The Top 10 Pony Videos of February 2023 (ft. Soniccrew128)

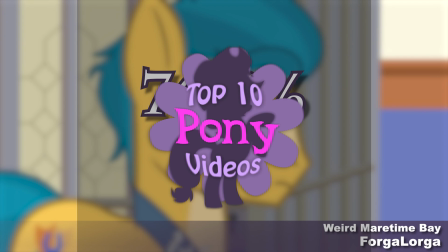From yet another awesome regular to the list, Forgalorga, comes another awesome show-style animation.
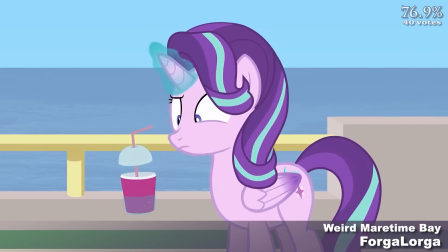This one features an Alicorn Starlight Glimmer exploring the world of G5's Maritime Bay as she investigates various aspects of the new generation,
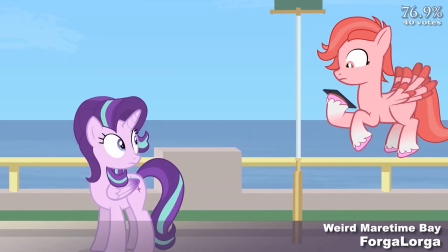as well as those weird smartphone things.
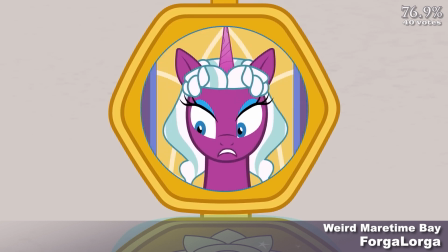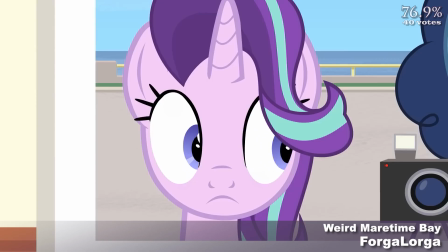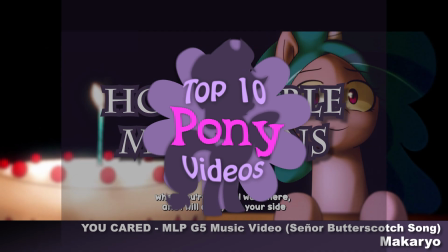It's time for a couple of great honorable mentions. Makaryo has been spoiling us with wonderful unique pony animations.
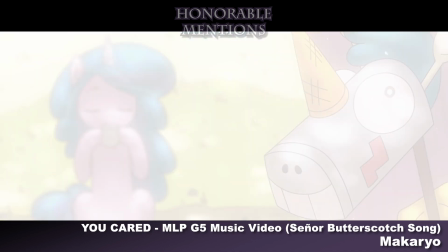They already had another video made the list, so be sure to watch this music video about Senor Butterscotch as well.
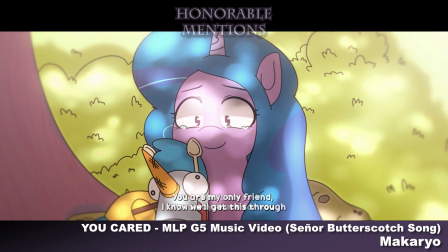Izzy's loneliness is a true work of tragedy, but there's no denying that this animation is a true work of art. Here's another funny G1 video from Scooter Trick Studios.
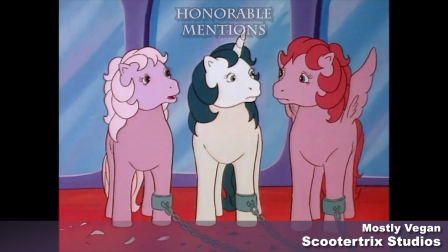Can a pony be mostly vegan? Why does Applejack race cows anyway?
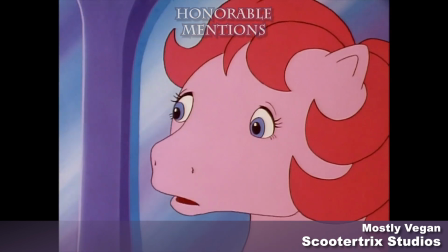Regardless, these G1 ponies are distracted from their capture by a momentarily meaty discussion of ethics.
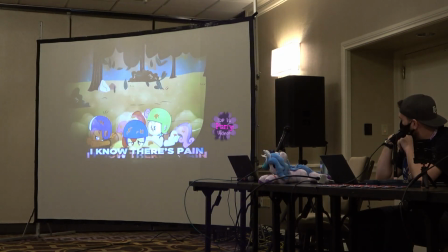Whether you made it to HarmonyCon in person or not, we had a great time at the PMV contest panel.
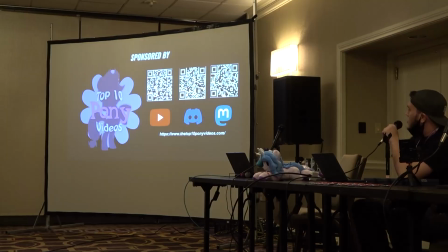Let's take a quick look at the wonderful winners which we haven't already seen on the list. If you want to see the entire contest panel, there's a link in the description to the panel upload.
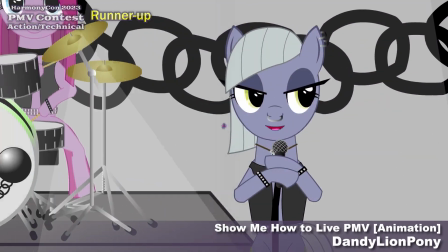It's the Pie Sisters as band members performing Audio Slave's old school hit Show Me How to Live.
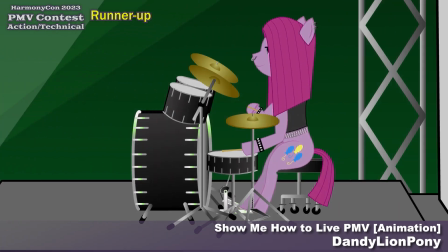Fully animated PMVs are a rare treat, and it earned a runner-up in the action/technical category.
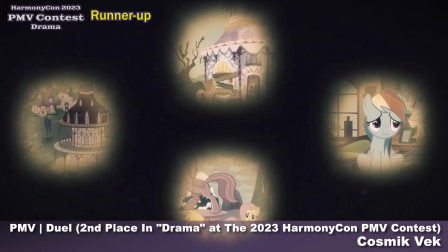This PMV takes us on an epic journey through the rich lore of Equestria.
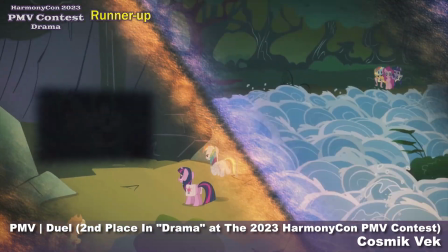This was the runner-up for the drama category, and it's easy to see why, as the gritty textures and rapid cuts certainly qualifies as dramatic.
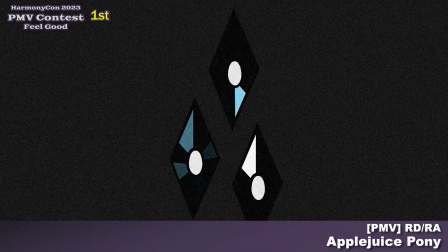This unique entry features a classic fandom song from the iconic So Great and Powerful.
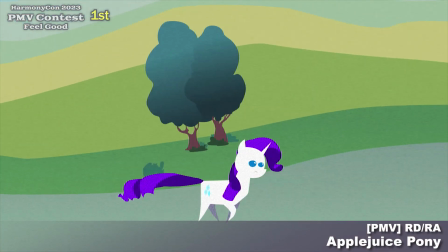You can expect a minimal aesthetic backed by impressive editing skills with this one. It took first place in the Feel Good category.
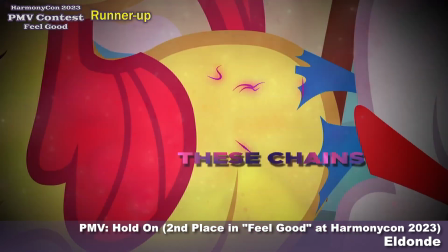The runner-up for Feel Good was this PMV, which captures the spirit of the Cutie Mark Crusaders in the form of a highly stylized montage with colorful typography.
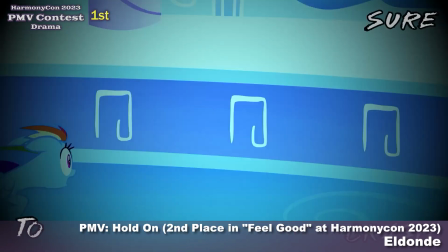Coming in first place for the drama category is this appropriately dramatic PMV about Rainbow Dash and Applejack.
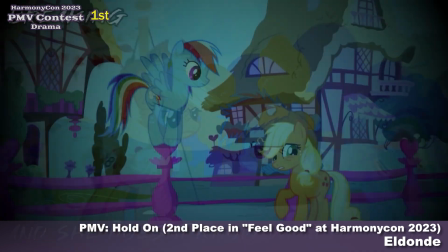The stark color grading and typography creates an atmosphere of somber emotion.
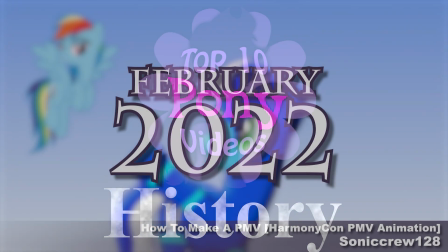Those are the videos for February, but we're not done yet, because it's time for the history segment.
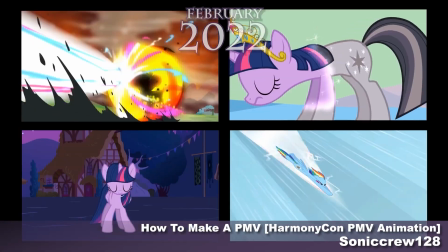And hey, what do you know? It's my video! 1 year ago, I did a PMV showcase at HarmonyCon 2022, during which I premiered this video.
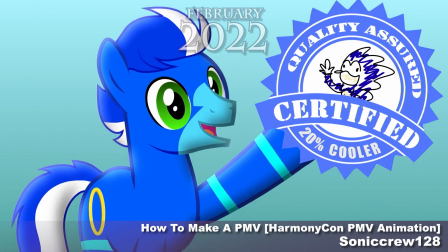It playfully pokes fun at a lot of fandom tropes and inside jokes any friend of PMVs is sure to appreciate.
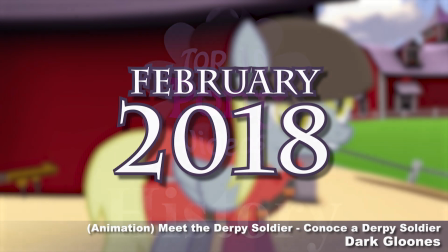5 years ago, in February of 2018, a talented animator brought us this derpy crossover with TF2.
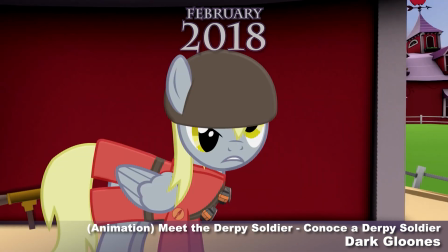If you thought the previous video involved any bias, well, you can be sure Little Shy chose this one for featuring Best Pony.
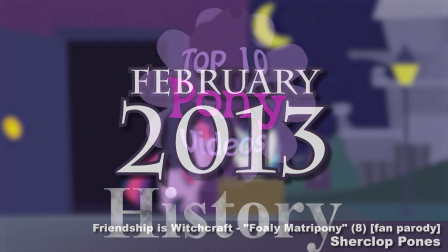If you remember Friendship is Witchcraft, you probably remember the countless memes spawned by Foley Matra Pony.
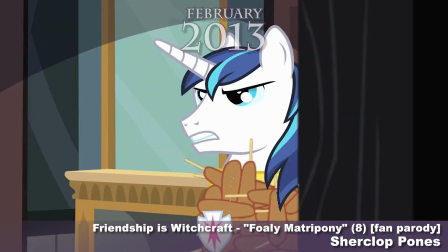It's not creepy, it's not corn dogs, it's celebrating 10 whole years.
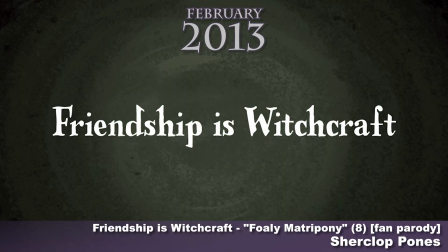For those who haven't seen it, Friendship is Witchcraft is a quintessential Pony Abridged series, so you should definitely check it out.
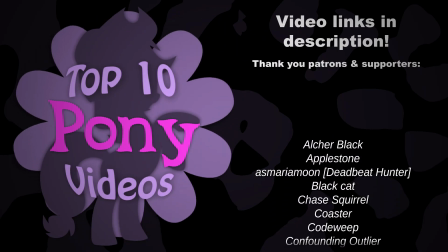Thanks to everyone who voted. If you'd like to participate in the monthly polls, be sure to visit the website for rules and information.
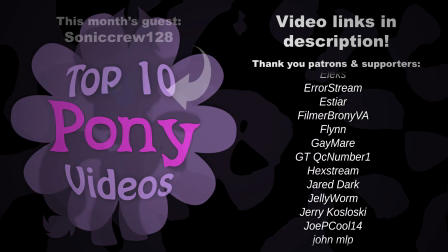We could really use your help to keep this Brony tradition going strong.
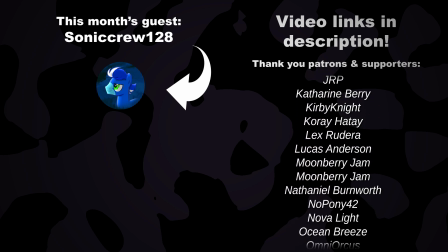And if you want to see some more stuff from me, check out my YouTube channel at Soniccrew128 or my Twitch channel where I do occasional streams. Thank you, Little Shy, for inviting me to be the guest presenter this month, and as well as the Top 10 Pony videos sponsoring the PMV contest. Thanks for watching.